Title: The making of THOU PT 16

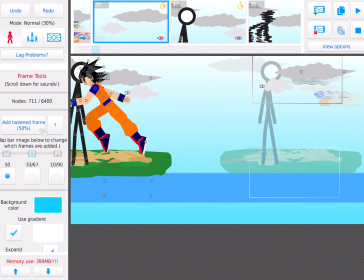(4:02)
But I basically had him ready for coming into,
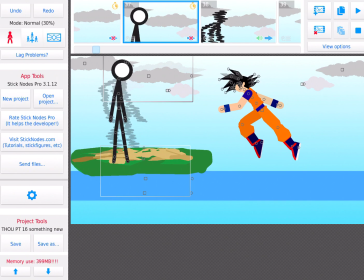(4:08)
well, never mind, I changed his hair back to normal.
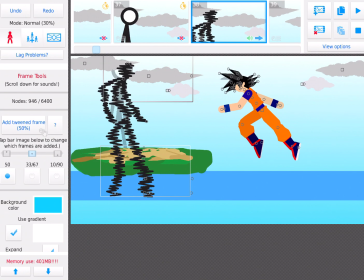(4:15)
And then that model's just insanely big. And then I had the background.
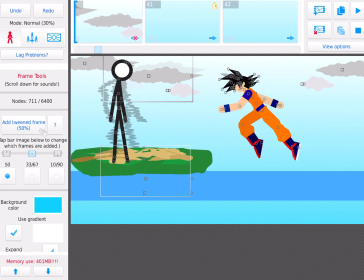(4:27)
I could have made the background stay a bit longer, but oh well.
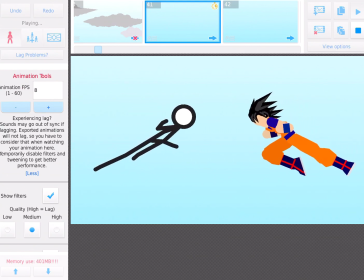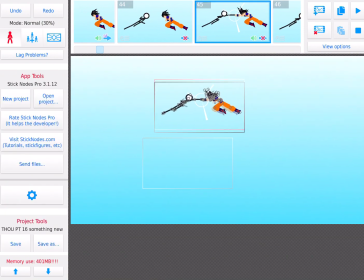(4:36)
And yes, I did add that punch effect in.
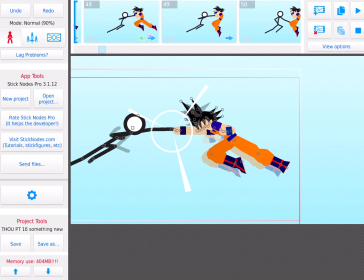(4:41)
And one thing that's kind of seeable in the animation is
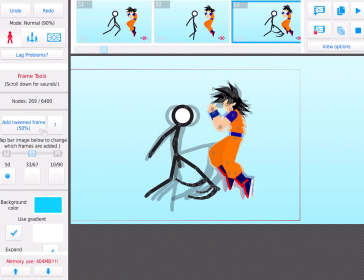(4:51)
I'm starting to use these punch effect things.
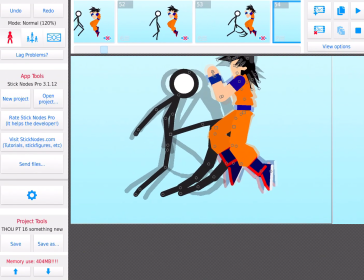(4:59)
well, basically, it's showing
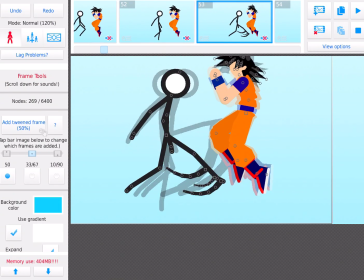(5:07)
like faster motion, and
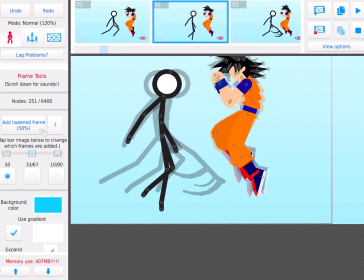(5:13)
yeah, here's what that kick looks.
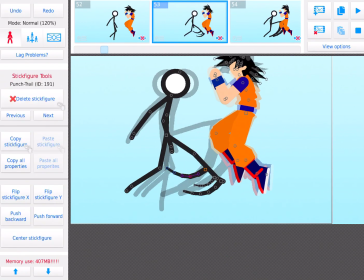(5:19)
Oops. Here's what that kick looks like without those.
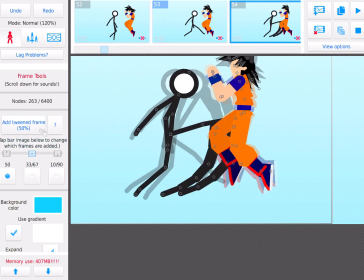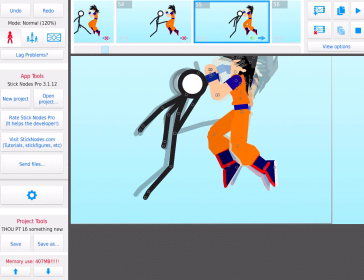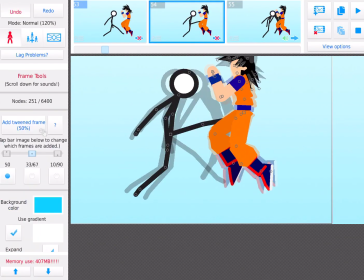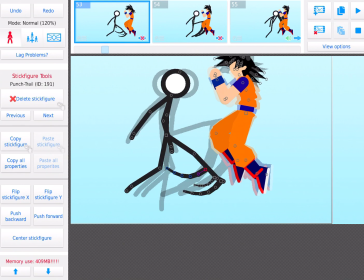(5:41)
So yeah, it doesn't look that good.
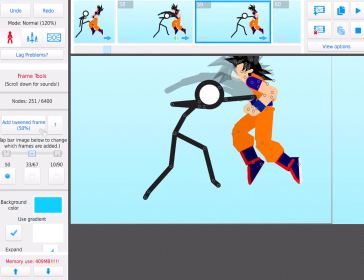(5:45)
Also, I didn't do the screen shakes for this one because for these impacts because
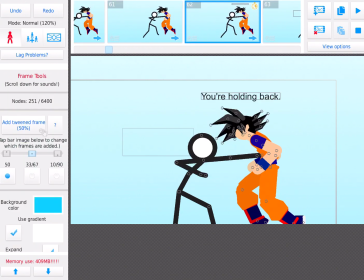(5:55)
as Goku says, James is holding back. And yeah, I even added some of the punch trails for the back lip.
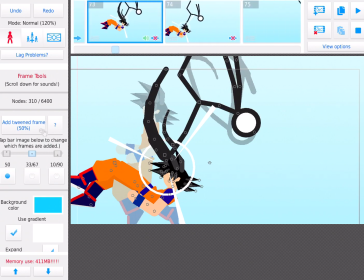(6:14)
And
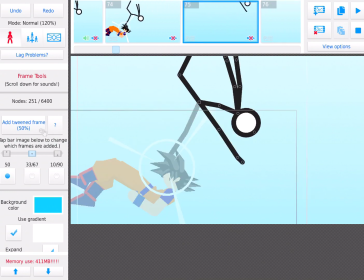(6:18)
yeah, I deleted it because it's unnoticeable, but there was a punch trail connected to his kick right there. But it wasn't seeable because all of them are non-swinged.
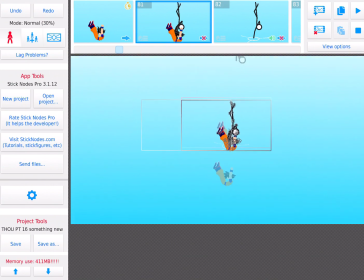(6:32)
Also, there's a punch trail right there.
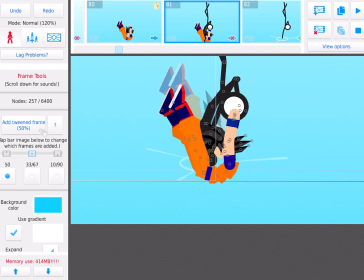(6:41)
Which you can't really see, but I added in just because.
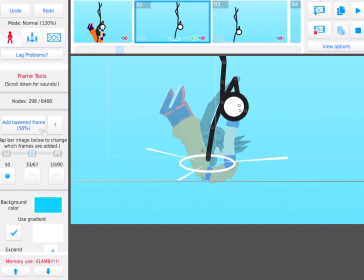(6:47)
And I don't know why I stressed the impact like that. I don't know. I'm going to leave it.
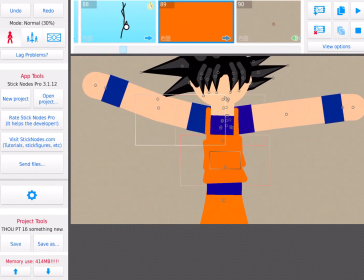(6:59)
Then the screen shakes. Then I made the camera insanely small so it would only show Goku's belly.
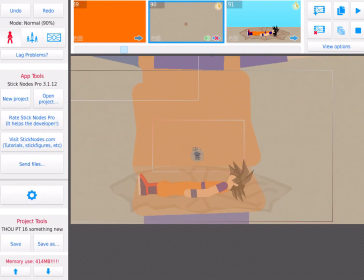(7:09)
And just shrunk him down very, very small.
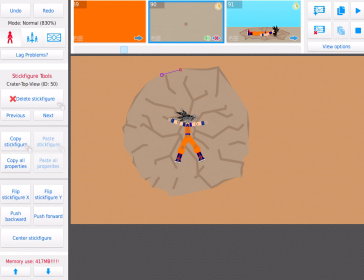(7:15)
And put the crater. Then
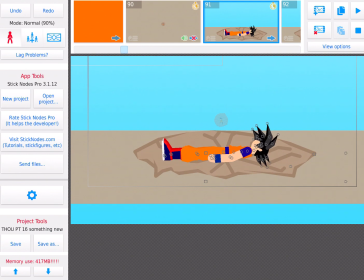(7:23)
this part I don't really like because I was going to do good backgrounds. But then I forgot. And on the 91st frame.
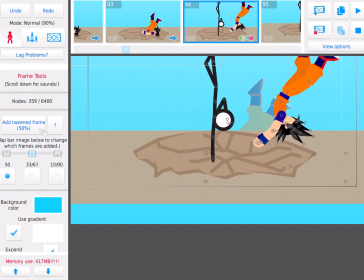(7:37)
So James was going to punch him while he was lying there. But Goku dodged. And
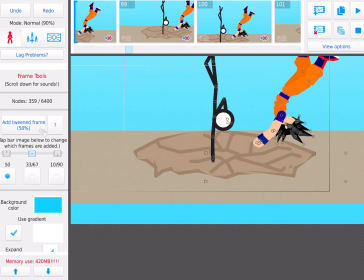(7:52)
I didn't animate Goku while on the screen is shaking because, I mean, why would I?
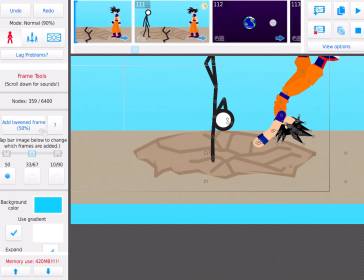(8:00)
I mean, it probably would not have looked good that way. And now the moon.
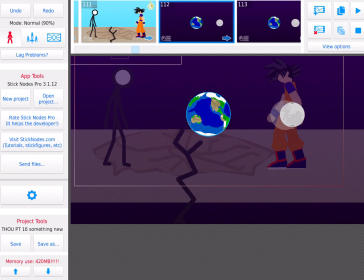(8:08)
Basically, the moon's now on the right side and is on the outer layer of the
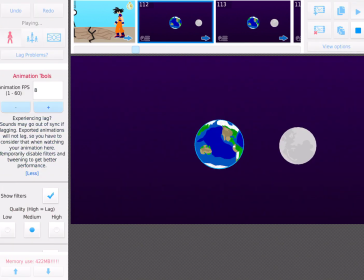(8:17)
figures, and it's just moving closer to the Earth,
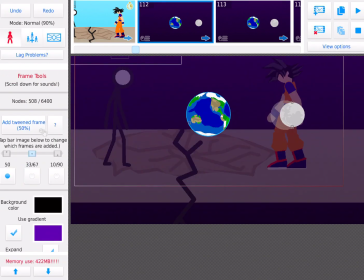(8:21)
and I'm just making it bigger to make it look like it's orbiting around the Earth.
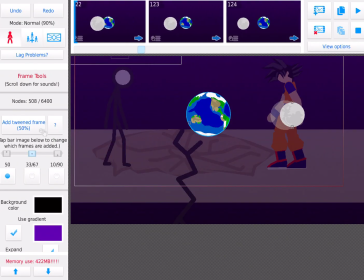(8:26)
And then when it gets all the way over to here,
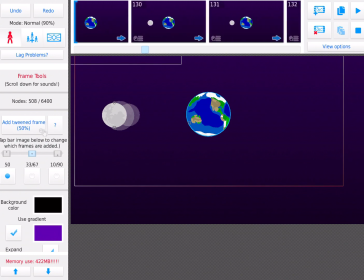(8:35)
I push it to the back layer and start shrinking it down so it passes behind the Earth.
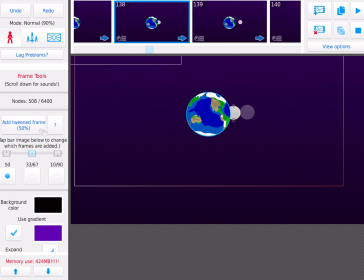(8:43)
And the moon is still fully modeled back behind there. Well, not fully modeled, it's just a stick figure. And then
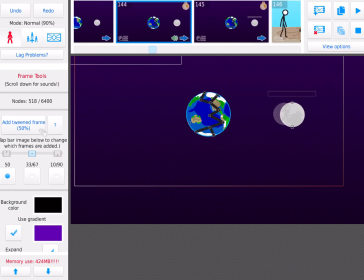(8:55)
I just, when it gets back to the starting point,
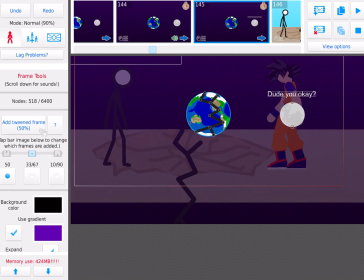(9:00)
I add the crack and have it say, "Dude, you okay?"
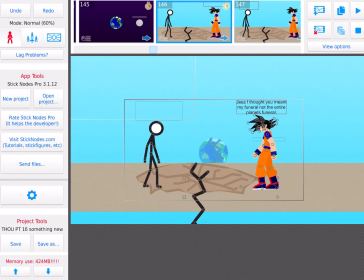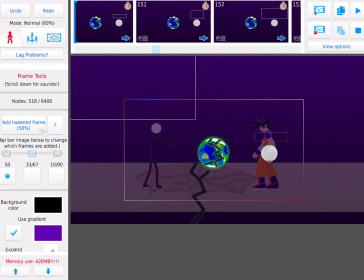(9:13)
And then the whole interaction with the moon saying that the Earth's glowing,
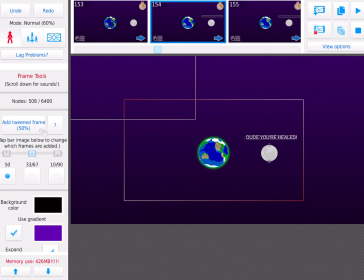(9:23)
and then it's like, "Dude, you're healed.
What happened anyway?" "Someone punched me." "Wait, what?"
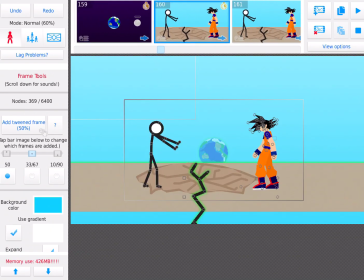(9:38)
I just find it funny imagining the moon having that voice.
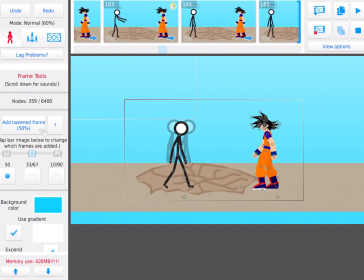(9:46)
And then just a casual walk cycle. Yeah, the camera just zooms in
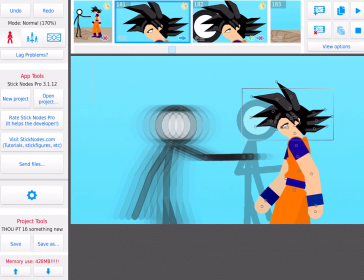(10:01)
on Goku's face,
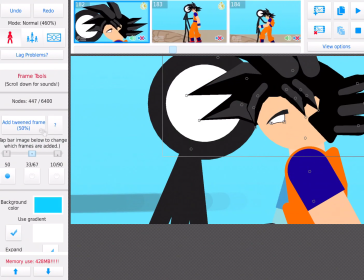(10:03)
and I just shrunk down the pupil because I wanted to make him look like he was like shocked or something.
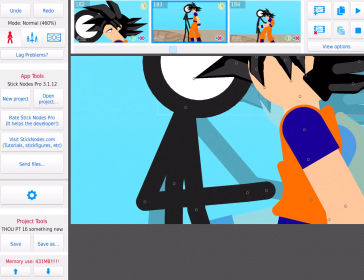(10:12)
And then
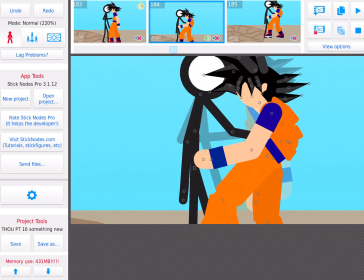(10:17)
that impact.
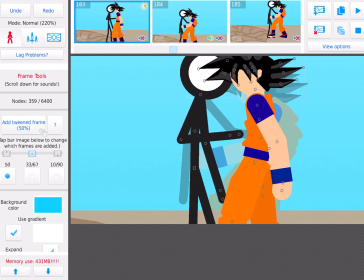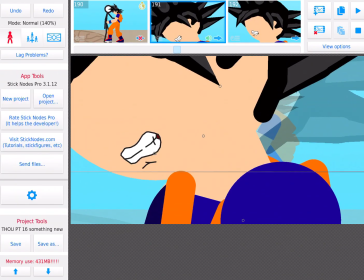(10:27)
Then it cuts to here.
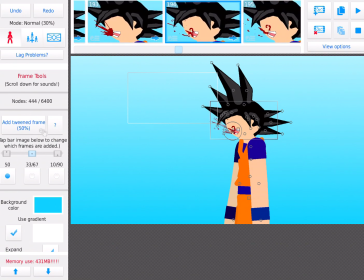(10:34)
Just use 2 different model mounts for,
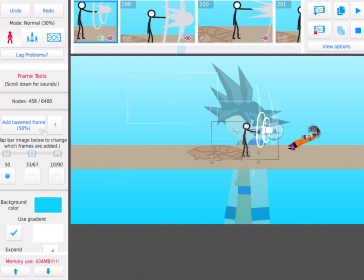(10:41)
and then use this model way too much in the animation.
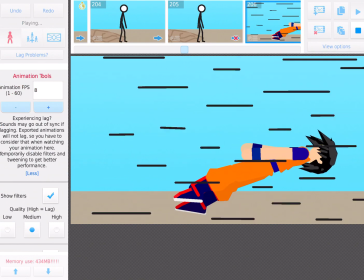(10:49)
And then I don't know why I made his.
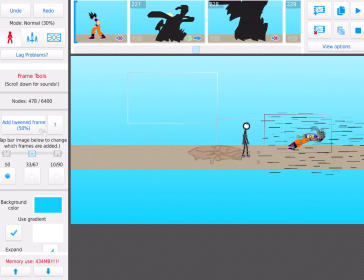(10:56)
Now, one thing I find interesting that I did is I made his hair go up.
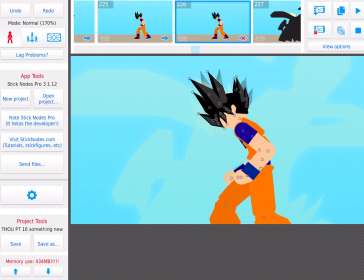(11:02)
I mean, I'm pretty sure I'm pretty sure this is how they did it in the anime. Basically, it goes up so it would match more when he goes Super Saiyan.
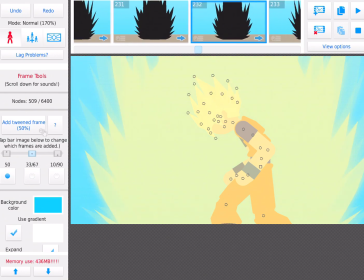(11:20)
And then
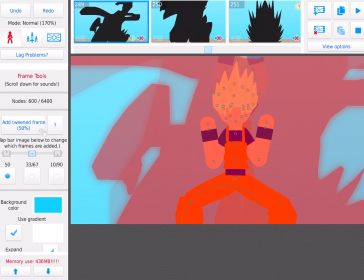(11:24)
instead of moving his hair down so it looked more like his next transformation,
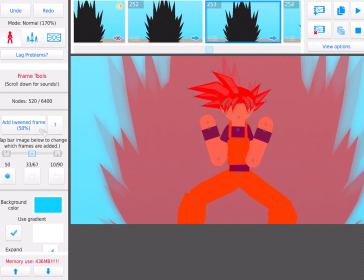(11:31)
I just made his next transformation's hair go up and then go down to its normal state.
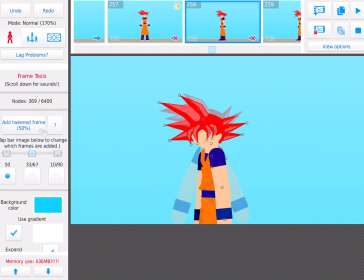And I wanted it to turn a bit slower. That's why there's more frames of that. Then
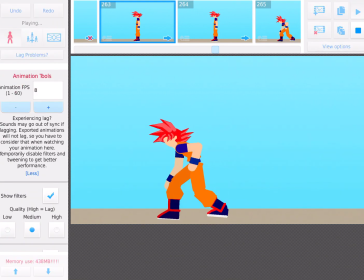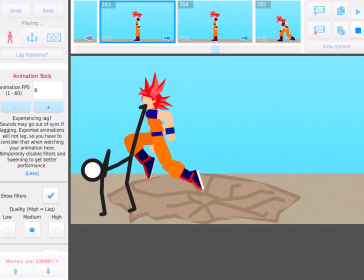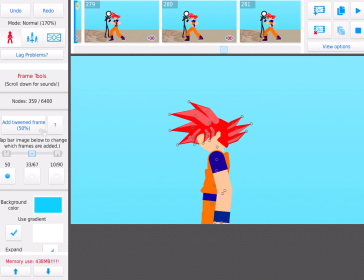(12:03)
this move right here.
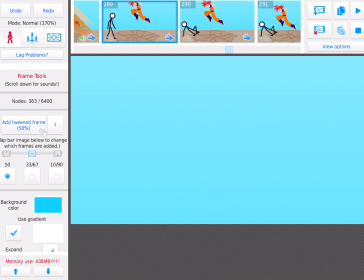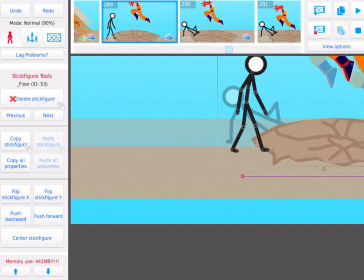(12:13)
Oops.